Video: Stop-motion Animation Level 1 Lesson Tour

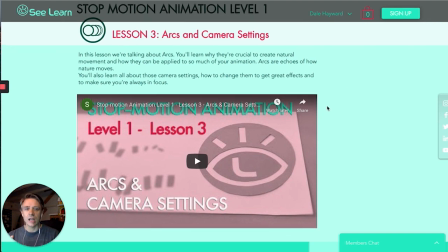[4:09]
We go into all of those sort of things into the class, and how you can play around with your shutter speed and your aperture,
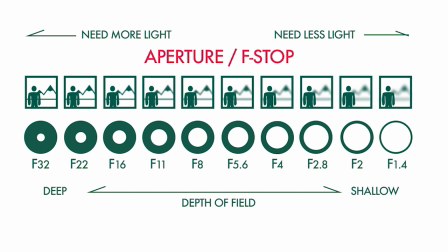[4:17]
because those can get really, really important. Next is the staging and posing.
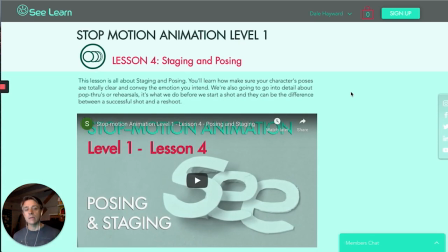[4:22]
So this is a big puppet lesson. So here we're going to start talking about taking your puppet. What can it do?
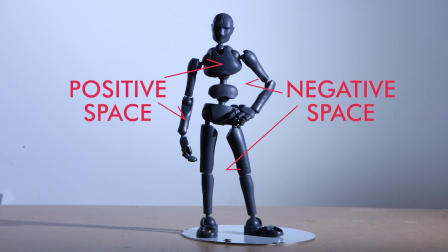[4:29]
How can you clearly demonstrate the positions that your character needs to act and to describe,
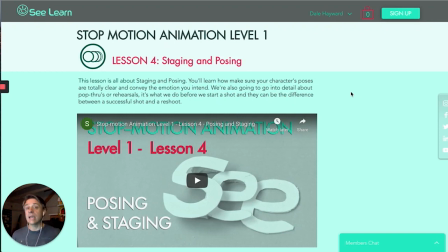[4:38]
or what does the scene require, and can your puppet actually do it? And then we start dealing with pop-throughs. Pop-throughs are like rehearsals.
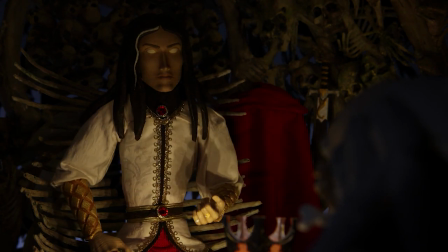[4:47]
It's just a term, I don't know where it came from, but this is where you start to stage out and start to figure out, all right, what does your puppet have to do?
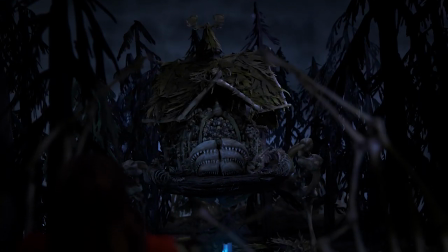[4:55]
When does it have to do it? and you time it out in your animation, and that guides your real animation shot.
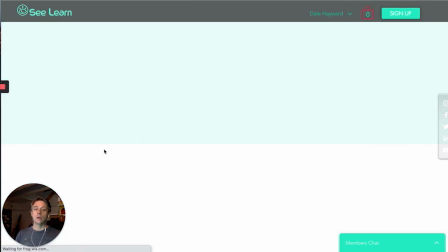[5:02]
Lesson five. Now we get into the classic bouncing ball assignment, and we deal with weight.
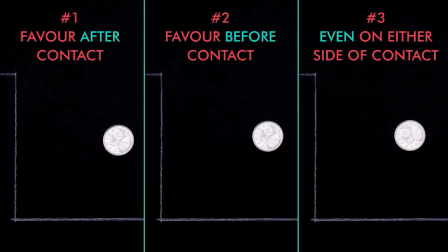[5:08]
The classic tennis ball bouncing, and then we start in bowling ball, and then compare the difference in how your spacing and
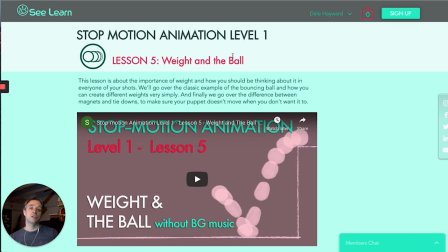[5:17]
your spacing of your frames, how much they play a role in conveying the weight. It's the same object, but between the two animations, you know that there's a totally different weight between those.
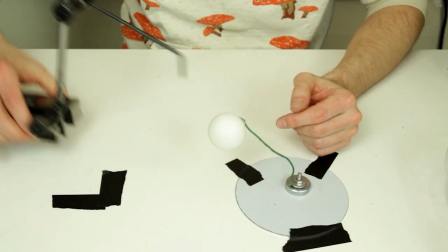[5:26]
So we'll teach you how to achieve that, and how then you can start to apply those into,
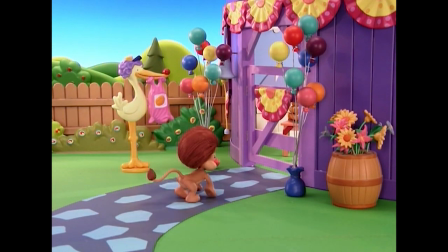[5:32]
not just a, regular example like this, but now into a character or into heavier objects or lighter objects.
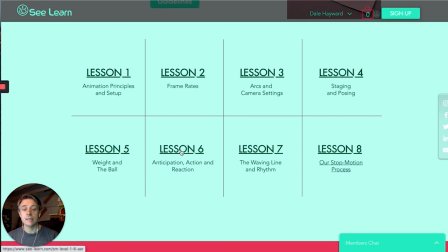[5:39]
Lesson six, anticipation, action, reaction.
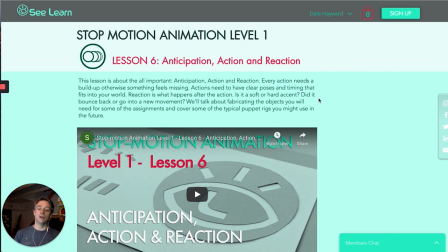[5:44]
All right, so this is now we're taking your character and we're starting to the beginnings of a story and the beginnings of,
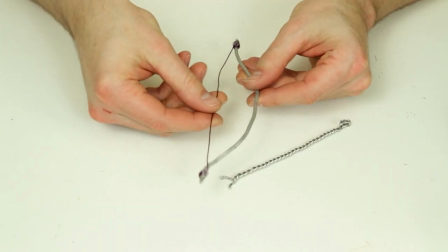[5:51]
okay, it's not just one simple action in here. Your character has to do a few things in usually in a scene.
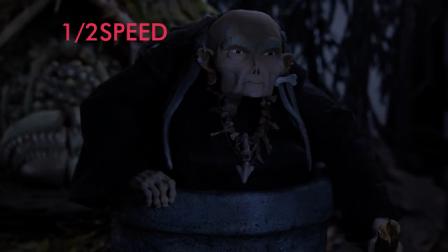[5:58]
And so we talk about overlapping action and we talk a little bit about secondary action and how
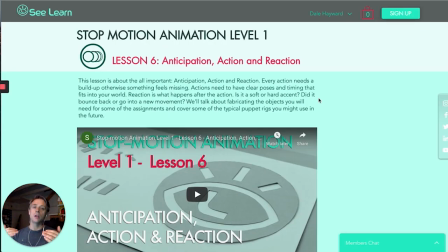[6:04]
those can really bump up the quality of your work outside of just making things move.
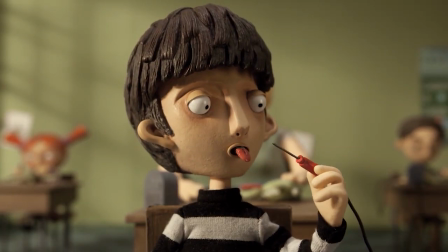[6:11]
Now you're starting to feel, oh, now you maybe start to see that there's some thinking going on in your character or that they have hesitation or they're really anxious for something.
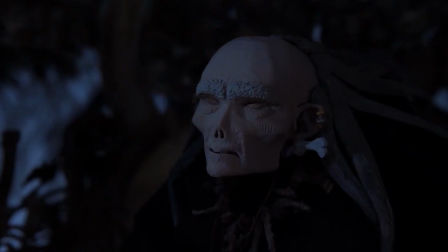[6:19]
So now we started conveying some emotion into to our animation from what we are gaining from the posing in the previous examples.
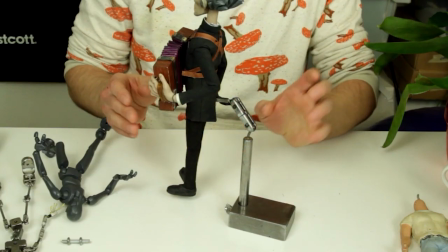[6:26]
And then we also talk about what's some of the rigs.
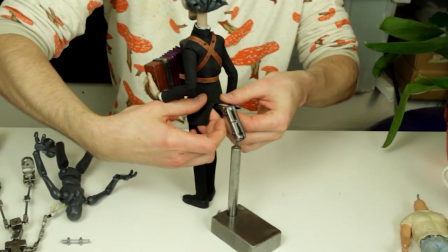[6:29]
Rigs are things that hold your puppet up, either to defy gravity or just because it's too big or you need it to help you with your animation.
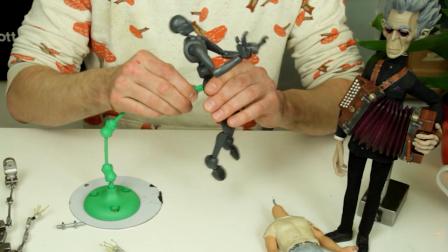[6:38]
And using the right rigs, there's lots of different ways of doing it. So we kind of talk about a few different ways of achieving them.
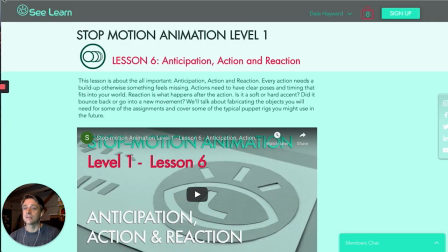[6:45]
And yeah, how you can use them in the future because rigs will always be in your life with stop motion.
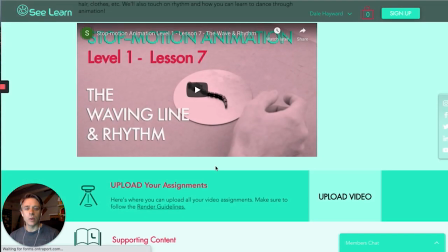[6:54]
Lesson seven, the waving line and rhythm.
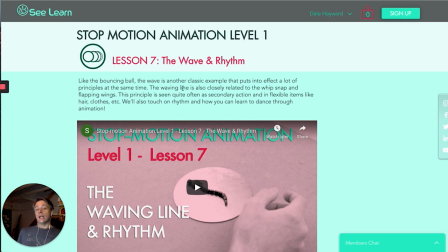[6:59]
So this one we're talking about another classic example about just this kind of waving line and how you can not just to learn how to animate it, but then how that applies, that the waving line,
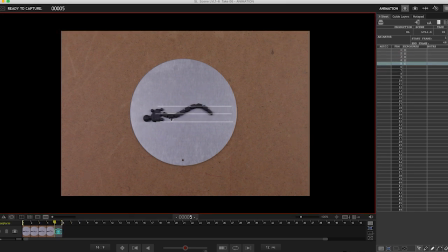[7:12]
it starts to imply wind, it starts to imply maybe a snake and control with things, and what are the differences between those?
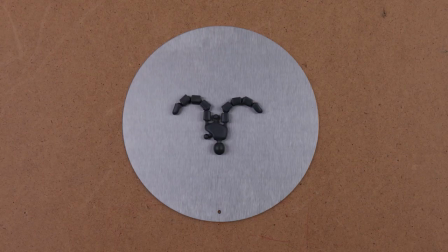[7:20]
Then we start dealing with bird flapping and the kind of all the other kind of other
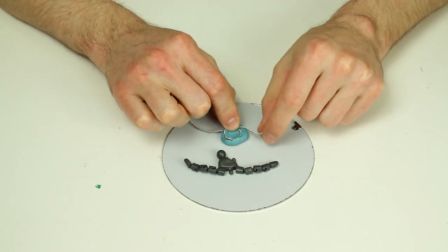[7:26]
flaps and waving lines like a whip snap.
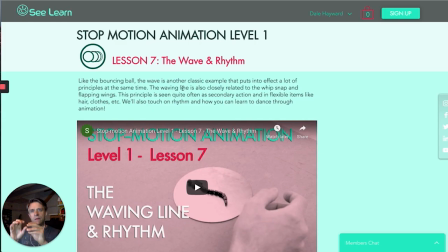[7:29]
And these sort of things are very simple exercises, but they tend to come up in really surprising ways when you start to animate. And so getting these fundamentals down in this one really pays off in later assignments too.
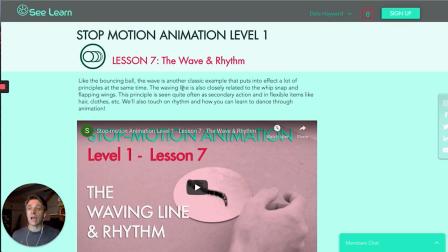[7:44]
And then we start talking about like what's rhythm and how and rhythm is a bit it's a bit ephemeral. It's tough to describe when things have it and when things don't. And so we talk about how that you can apply that into your animation.
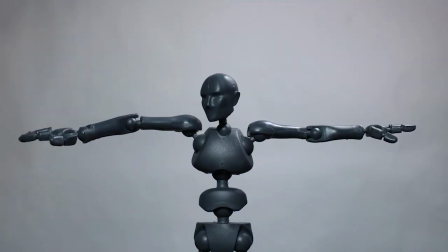[8:01]
And then we do a little break dancing of your character and apply the waving line into a puppet as well.
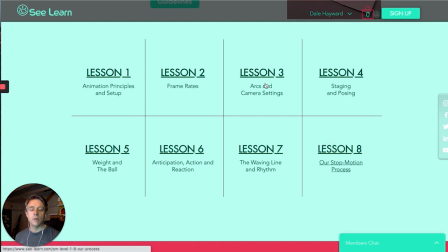[8:09]
And finally, lesson eight. And we talk about our particular stop motion process.
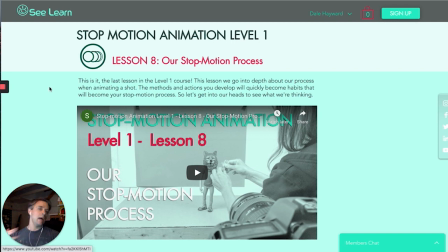[8:16]
Now everybody's going to have a different process.